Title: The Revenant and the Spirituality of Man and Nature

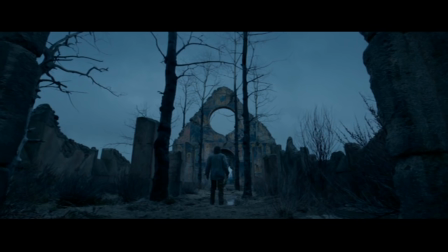[4:13]
Here his identity as a Westerner and his affinity with the Pawnee tribe merge in a dreamlike state filled with longing and grief.
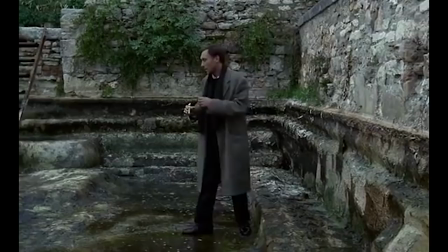[4:22]
This scene strongly recalls the final shot of Tarkovsky's Nostalgia, in which Andrei, a Russian writer, travels through Italy longing for his home country.
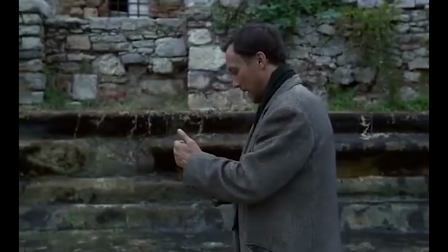[4:31]
Andrei completes a journey across an empty pool with a lit candle in the film's famous nine-minute scene,
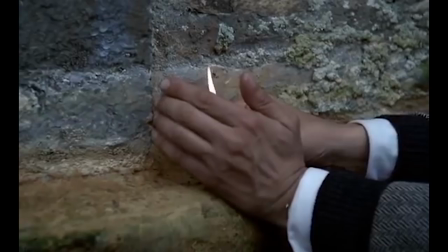[4:36]
a testament to faith and perseverance that in ways reflects Glass's own journey in The Revenant.
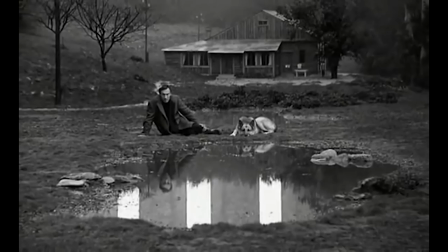[4:42]
Afterwards, Andrei suddenly falls to his death, and the last shot of the film finds him sitting in front of his Russian farmhouse.
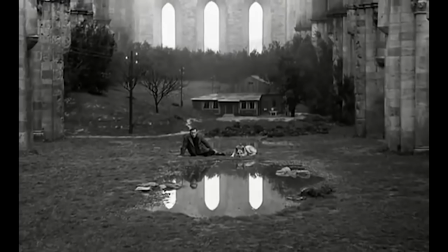[4:48]
As the camera slowly pulls back, it's revealed Andrei and his dacha are confined within the ruins of an old Italian cathedral.
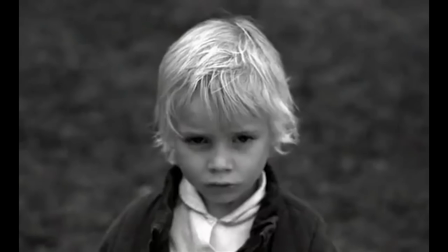[4:56]
Here, Tarkovsky merges that of dreams and memory to show the unification of a man split by two countries.
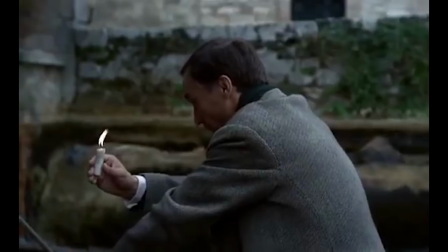[5:02]
It captures the melancholic longing of nostalgia and the coexisting space of the past and present.
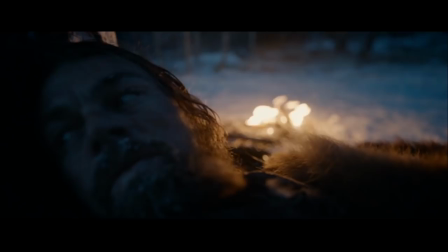[5:08]
Andrei has reached a sense of spiritual resolution in his inner battle, though only in death.
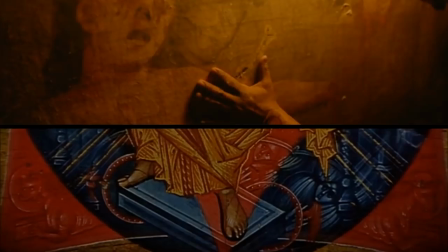[5:13]
Glass is only just beginning his own. The second Tarkovsky reference in The Revenant's church sequence provides a little more insight.
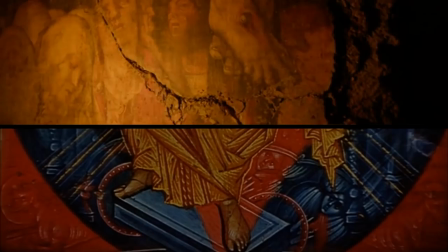[5:21]
The icon paintings on the church walls and the ringing bell above strongly recall the Russian filmmaker's Andrei Rublev.
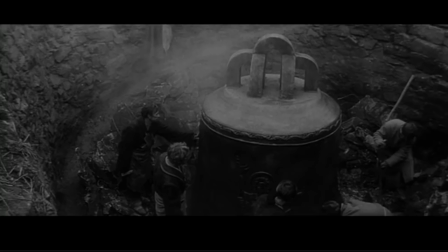[5:28]
In the film's most memorable sequence, a young boy, Bariska, attempts to cast a bell for a prince.
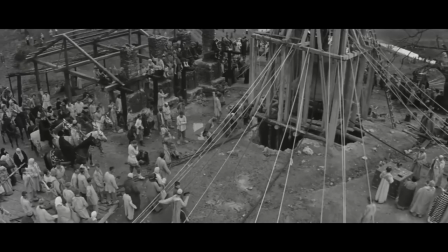[5:33]
Though he has no idea how to, Bariska does so on intuition and faith alone, knowing that he'll be killed if he fails.
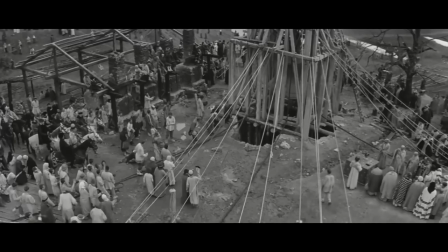[5:40]
The finished bell finally tolls loudly and triumphant,
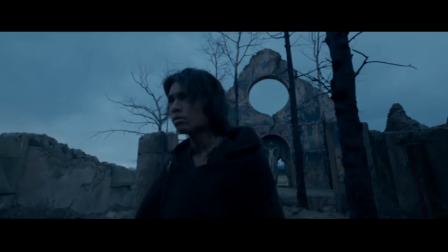[5:43]
a powerful moment that stands as a testament to the young boy's faith and an inspiration for the painter Andrei Rublev.
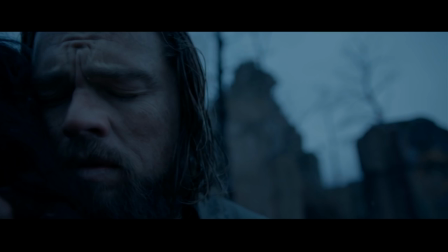[5:49]
Inuri, too, explores the power of faith in his dream sequence as well. Though Glass embraces his son, the very next moment he's alone in the church, hugging only a tree.
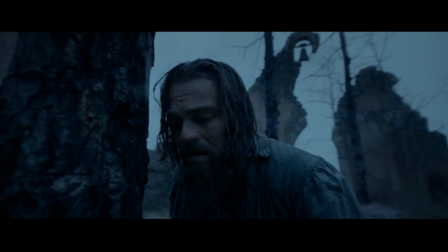[5:58]
The bell ringing above Glass's head as he falls into the mud, similar to the overwhelmed Barisca,
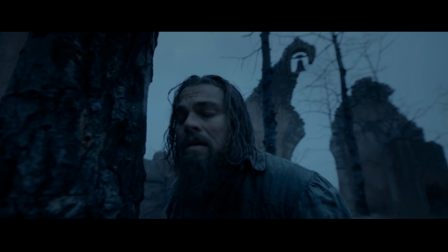[6:03]
is a symbol of his continuing strength, a reminder of the hope that can follow loss. Glass may no longer have Hawk, his last connection of the Pawnee people,
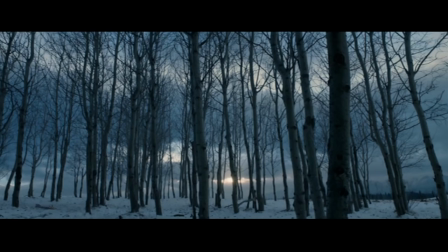[6:11]
but the one thing that does remain is the physical and spiritual presence of nature and how it can help him survive.
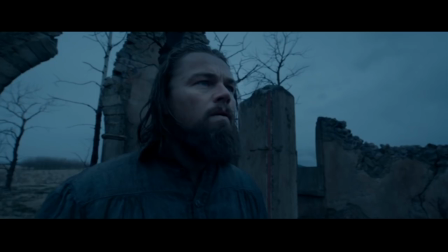[6:17]
The dream sequence signifies a shift in Glass's relationship to nature, one that moves away from the westerner side of his identity.
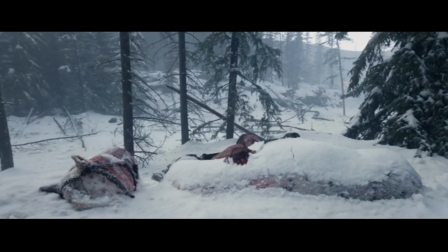[6:24]
After awaking from the dream, Glass rescues a re-woman from French fur trappers. Then, literally using the resources around him to survive, Glass climbs into the carcass of a dead horse.
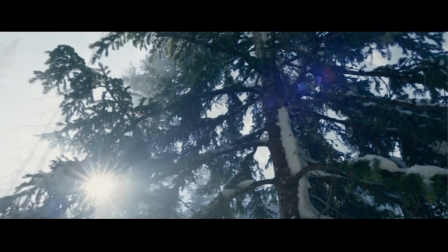[6:35]
When he emerges, the camera lingers on tranquil shots of the sun shining through trees around him.
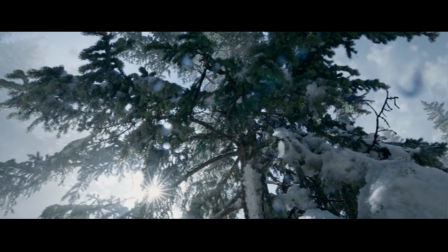[6:41]
It's a shot largely reminiscent of Lubezki's work with Terence Malick, in which nature also has a spiritual element.
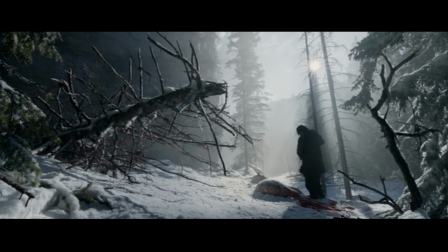[6:47]
As he prepares to leave, the camera positions Glass in the background of the shot, with a large branch emerging into the foreground.
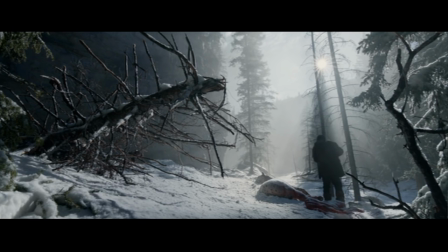[6:53]
After laying his hand on the horse, Glass looks around and upwards, as if giving thanks to the wilderness for saving his life.
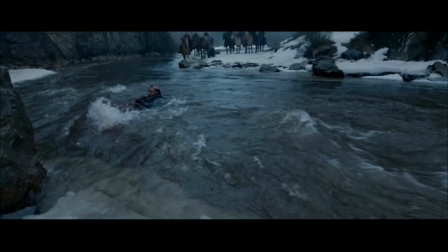[7:00]
In this moment he's become more a part of the natural scenery, no longer detached from it as implied by the disembodied close-ups earlier in the film.
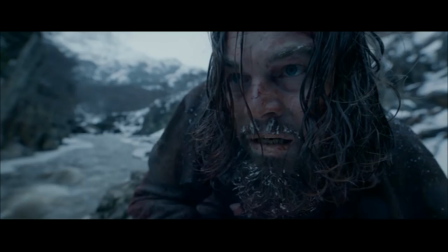[7:12]
Once Glass has exacted his revenge, the killing of Fitzgerald begins to symbolize more than simply getting justice for his son.
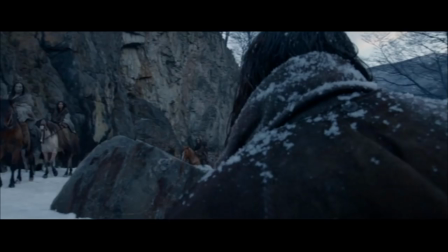[7:18]
In defeating Fitzgerald, Glass has also defeated the shame and the suffering of the past he's carried with him.
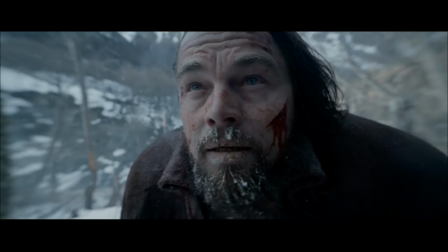[7:24]
Once the reed passed by, silently acknowledging that he's not like the other ruthless fur trappers, Glass begins his ascent upwards, literally and metaphorically.
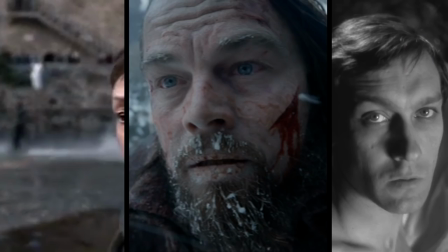[7:32]
He sees a vision of his wife ahead of him on the mountain, and in turning away from him, she grants him the emotional and spiritual absolution he's been seeking.
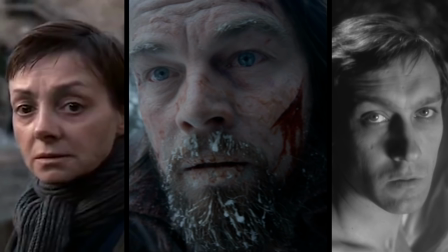[7:41]
In a final shot that again recalls nostalgia in the mirror, Glass slowly turns his gaze into the camera.
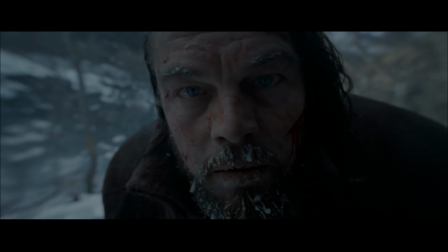[7:46]
No longer looking up at the view of the treetops with him, we finally meet his eyes, as he finds peace in the flurry of the storm.
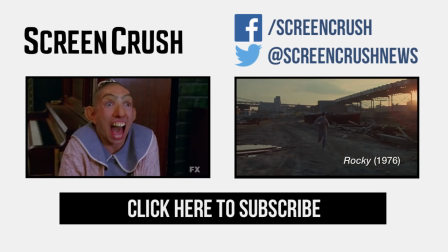News on Screencrush.com.